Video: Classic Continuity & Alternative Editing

Classic continuity editing.
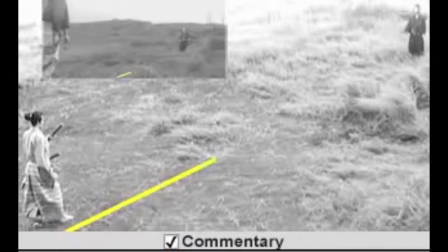(0:02)
The 180-degree rule is called this because the camera cannot move more than 180 degrees around the character or object.
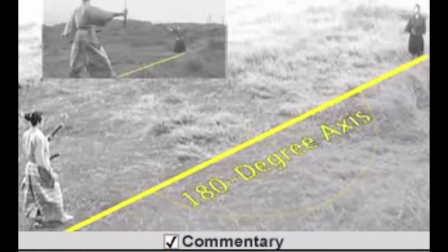(0:10)
The 180-degree rule allows the audience to visually connect with unseen movement happening around and behind the immediate subject.
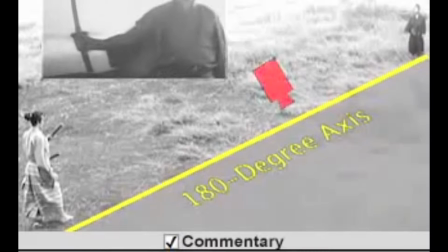(0:18)
If there is too much movement around the subject, this may in turn break the 180-degree rule.
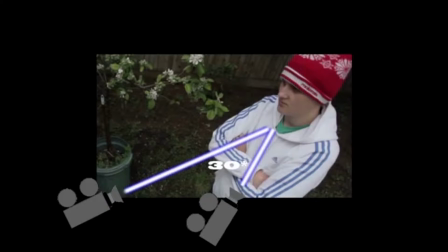(0:24)
The 30-degree rule is where the camera should move at least 30 degrees minimum between shots of the same person or object occurring in succession.
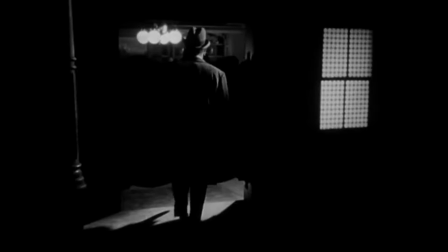(0:33)
Dissolves are used to show transition between one shot to another, whether they are still images or film footage.
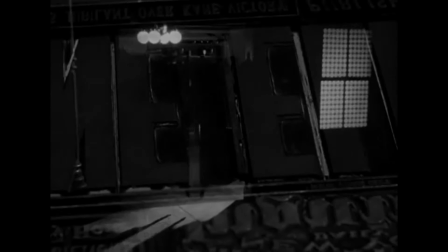(0:39)
Dissolves are normally used to show a change in time, a change in location, time that needs to be slowed down or sped up,
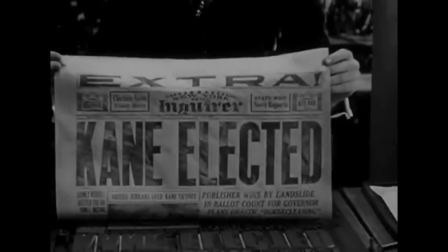(0:47)
an emotional component to the subject in the story,
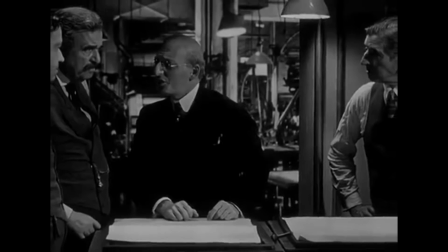(0:51)
or a strong visual relationship between the outgoing and the incoming images.
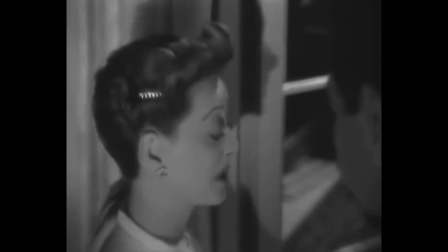(0:56)
R-line match is a shot where the gaze of the character in one shot matches that of the object he is looking at in shot 2.
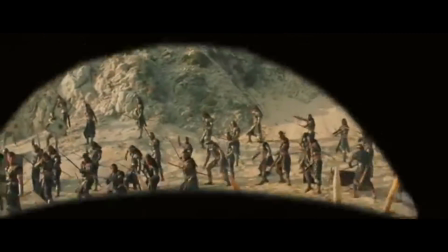(1:04)
Match on action, also known as cutting on action, is where one shot cuts to another shot that shows the actions of the character from shot 1.
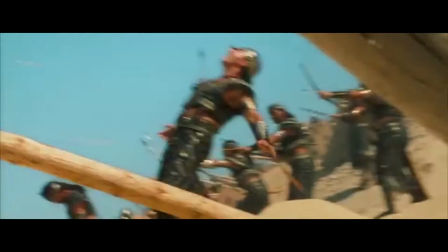(1:12)
This distracts the audience from noticing the slight cutting or continuity issues. Fade in and fade out effects are used to signify the beginning or the ending of a story,
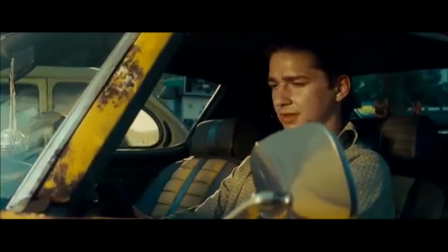(1:24)
sequence, scene, event, situation or chapter in a film, video or television program.
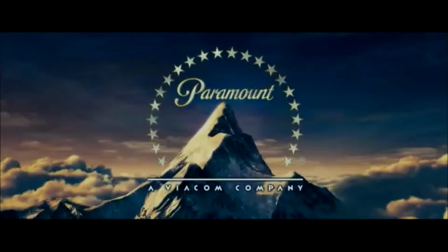(1:30)
Using fade in and fade out effects also helps the audience to establish a bridge between
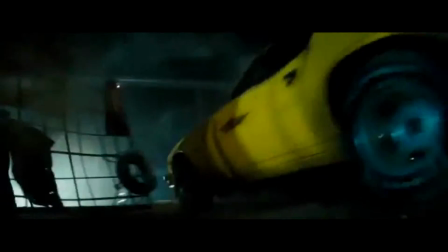(1:35)
the separation of two clips to signify the ending of the current situation and the beginning of a new one.
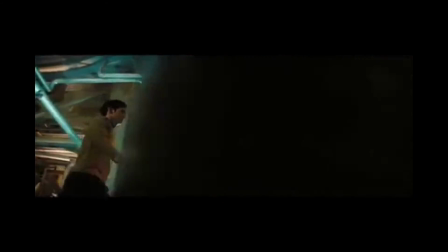(1:41)
The wipe, almost identical to the fade in and fade out effect,
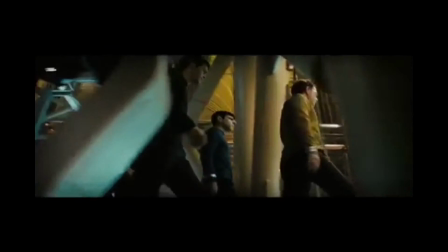(1:45)
though instead of showcasing both the beginning and the ending of a clip, wipes are used to imply the beginning of a new part of a sequence.
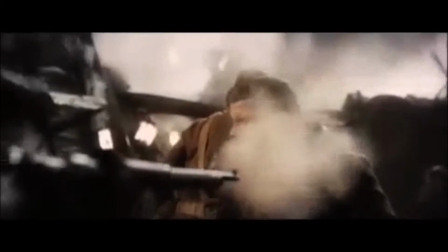(1:53)
Raccord is the French term for match cut.
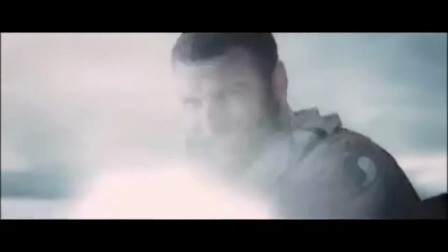(1:56)
Match cutting helps create strong continuity and connection between two elements of two different shots in unison,
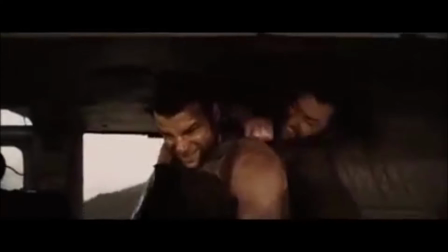(2:02)
showing a resemblance between the two. What is alternative editing?
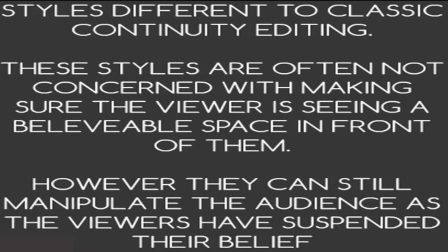(2:07)
Alternative editing is using different editing styles and techniques that you wouldn't use in classic continuity editing. The use of different techniques and styles used in alternative editing differ from classic continuity editing because with classic continuity editing,
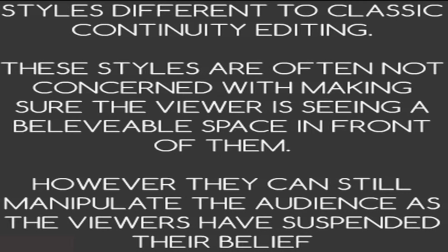(2:23)
you're able to take two clips and place them together into a sequence that gives the appearance of one seamless movement. On the other hand, alternative editing enables you to explore additional effects and transitions to manipulate the emotions and feelings of the audience.
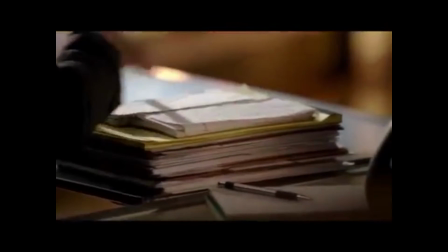(2:37)
Split screen, showing multiple images or events on the screen at the same time.
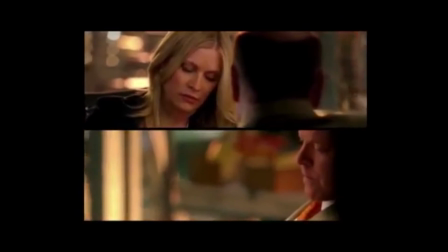(2:42)
These could be from different angles, shots or locations.
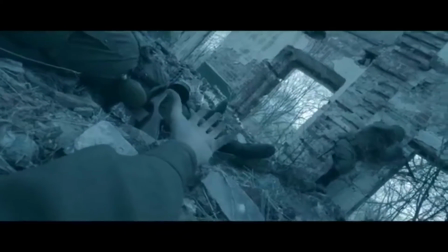(2:46)
POV, which means point of view, as if the camera were the eyes of the viewer, person or object the person is looking at.
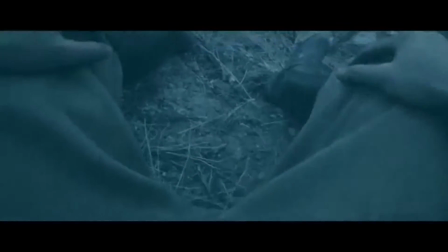(2:54)
BEV, bird's eye view, is an aerial view that allows you to look down on a person or object.
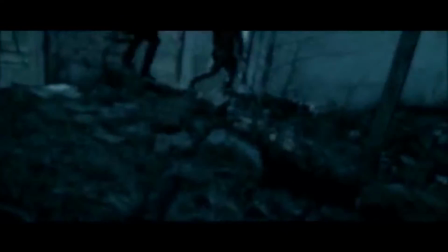(2:59)
However, they are normally used to show vast amounts of area, such as a military base, forest, or desert.
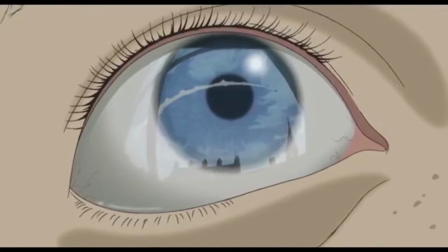(3:05)
Superimposition is the arrangement of placing either an image or a clip over another image or a clip to convey or conceal meaning, emotion, or thought.
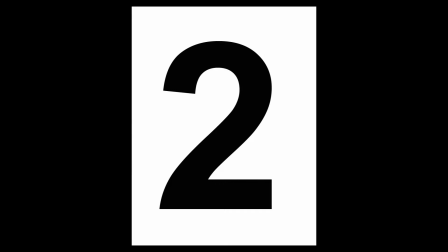(3:14)
An example of this would be if you took two separate images, one of a robber and one of some shackles,
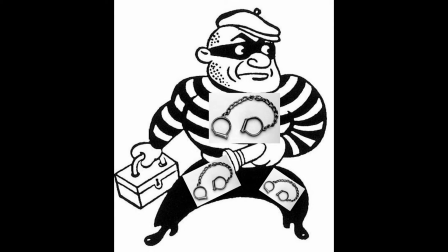(3:19)
then overlaying the shackles within the silhouette of the robber could convey the message of guilt and worry of facing a prison sentence. Placing the shackles within the silhouette of the robber is a good way to show that their problem is not the concern of anyone else, but only of them.
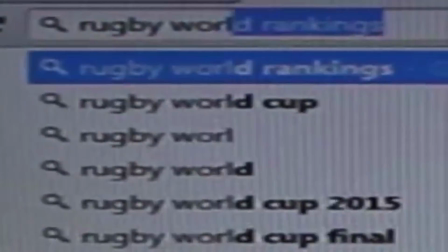(3:33)
Montage, using images or clips and placing them into a sequence to create meaning.
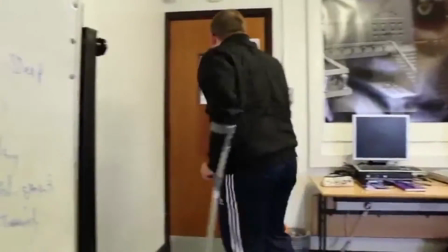(3:38)
These, however, do not have to be in chronological order, as the images and clips mostly seem to have no connection in any way.
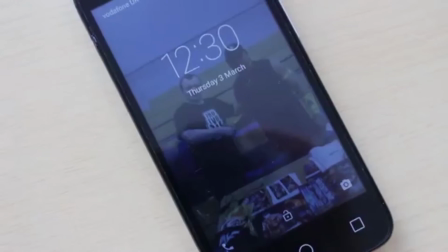(3:46)
Clips and images are then trimmed and spliced together with added effects and
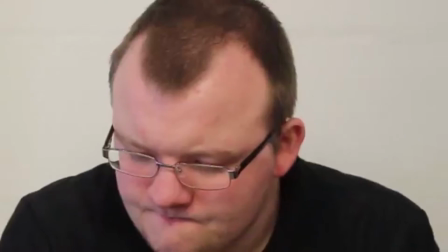(3:51)
transitions between each segment to speed up or slow down the pace and or rhythm of the sequence.
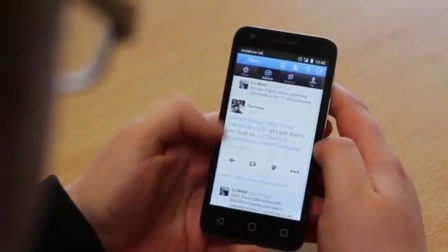(3:56)
You can also apply a different variety of finishing effects to signal that the montage is over.
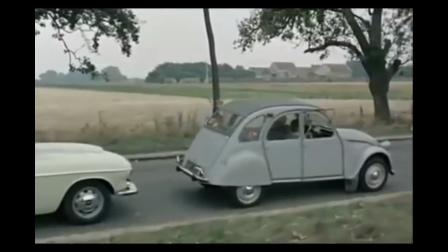(4:02)
La Nouvelle Vague, also known as the New French Wave,
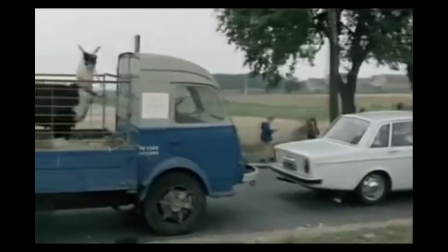(4:06)
started when a group of French film directors came together in the late 1950s and formed the New Wave.
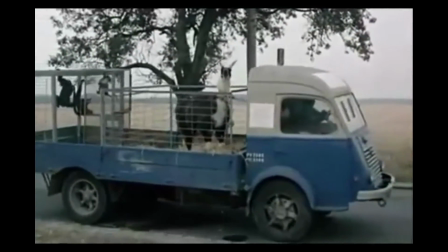(4:12)
They proceeded to use unprecedented methods of expression through films such as the famous traffic jam sequence in Godard's
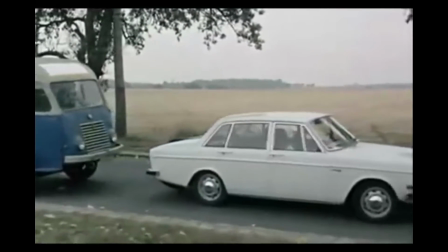(4:19)
1967 film Weekend. This form of editing completely revolutionized the world of editing,
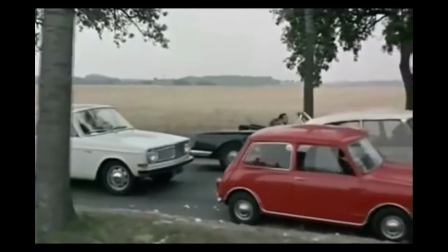(4:25)
where the rules of continuity editing were purposefully ignored and allowed the audience to see visible editing take place.
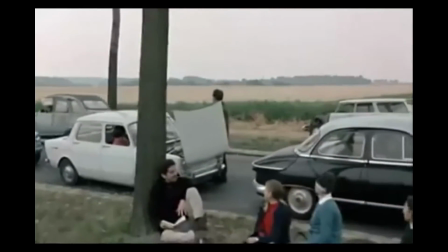(4:31)
Visible editing allows the audience to clearly see the scenes cut out from one to another without any artificial effects in unexpected places.
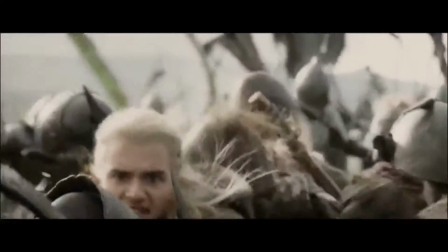(4:39)
Slow motion lets you slow down the rate of the footage so you are able to pinpoint specific scenes or events.
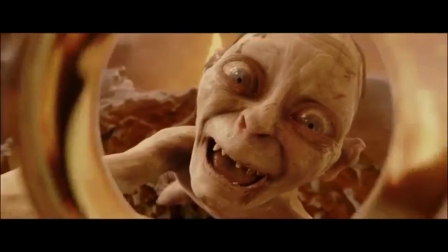(4:45)
This also allows the audience to get a clear picture of what is happening or embrace the message that you are trying to show them in the film.
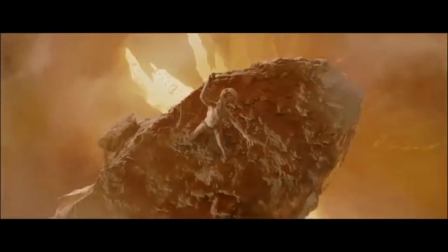(4:53)
Slow motion is normally used in emotional situations or high-intense fight scenes where the person barely evades the attack.
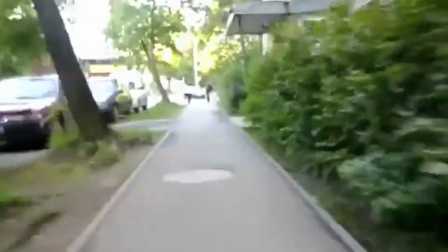(5:00)
Fast motion lets you speed up the footage of a film so the audience won't become bored or lose their interest.
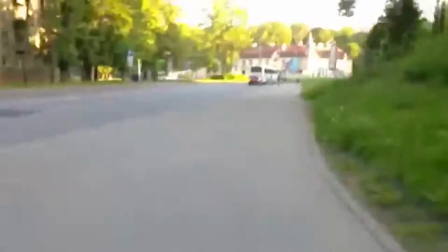(5:05)
Most modern day films that use car chases and action-packed fights will use fast motion to make a long scene become compressed into a shorter clip.
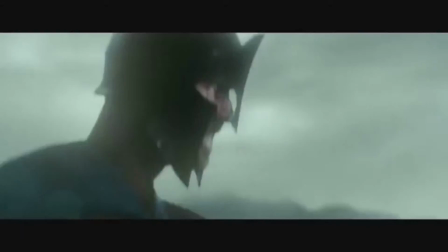(5:14)
Slow and fast motion can be used side by side to create different volumes of drama,
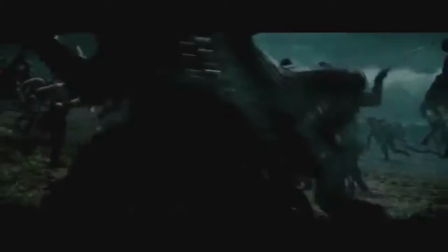(5:19)
momentum, rhythm and pace to keep the audience interested and unaware of what is going to happen next.
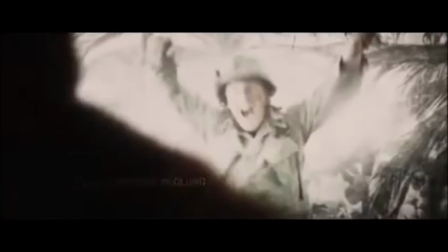(5:25)
Freeze frames are useful for when you want to turn a segment of a clip into an image for a brief amount of time.
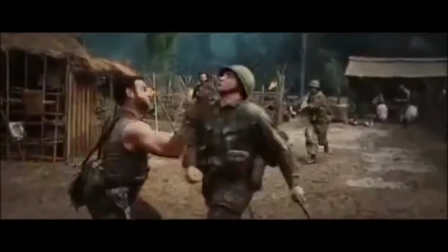(5:31)
This allows the audience to absorb crucial information that they would normally miss out or
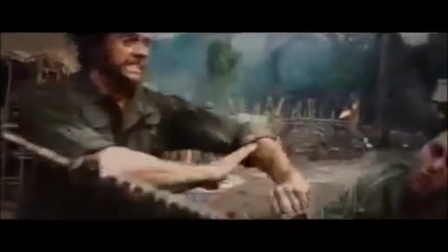(5:35)
misinterpret as something that is not relevant to the situation or event happening or being led up to.
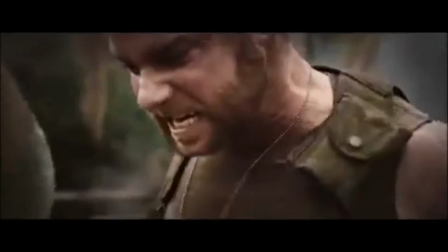(5:40)
However, the placing of freeze frames are crucial to show specific events and/or information.
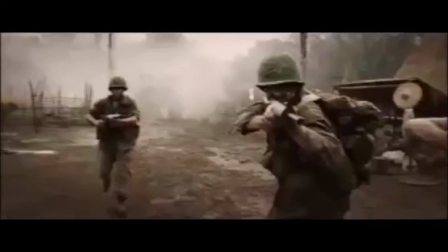(5:47)
No or limited cutting is a technique used to make the audience watch the entire scene of a film, but this can lead on to making them feel uncomfortable,
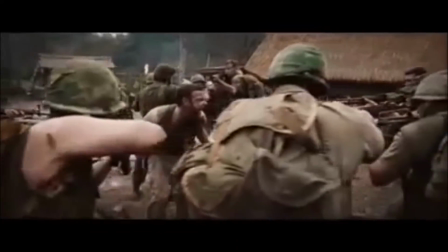(5:54)
but at the same time makes them think about what they are seeing and in turn makes them feel restricted and isolated to their individual thoughts.
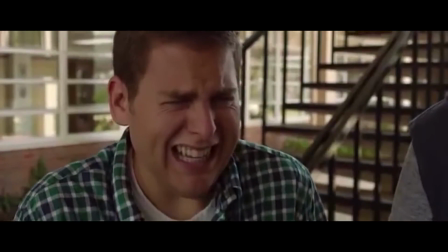(6:01)
Visual effects are used to create an artificial theme or feeling that will enhance key information or situations taking place.
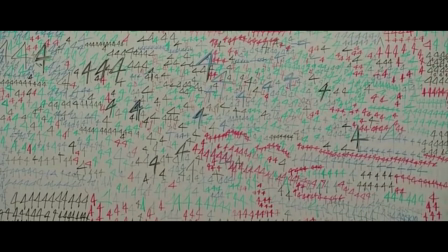(6:07)
In alternative editing, visual effects are used to make things obviously stand out and look unreal.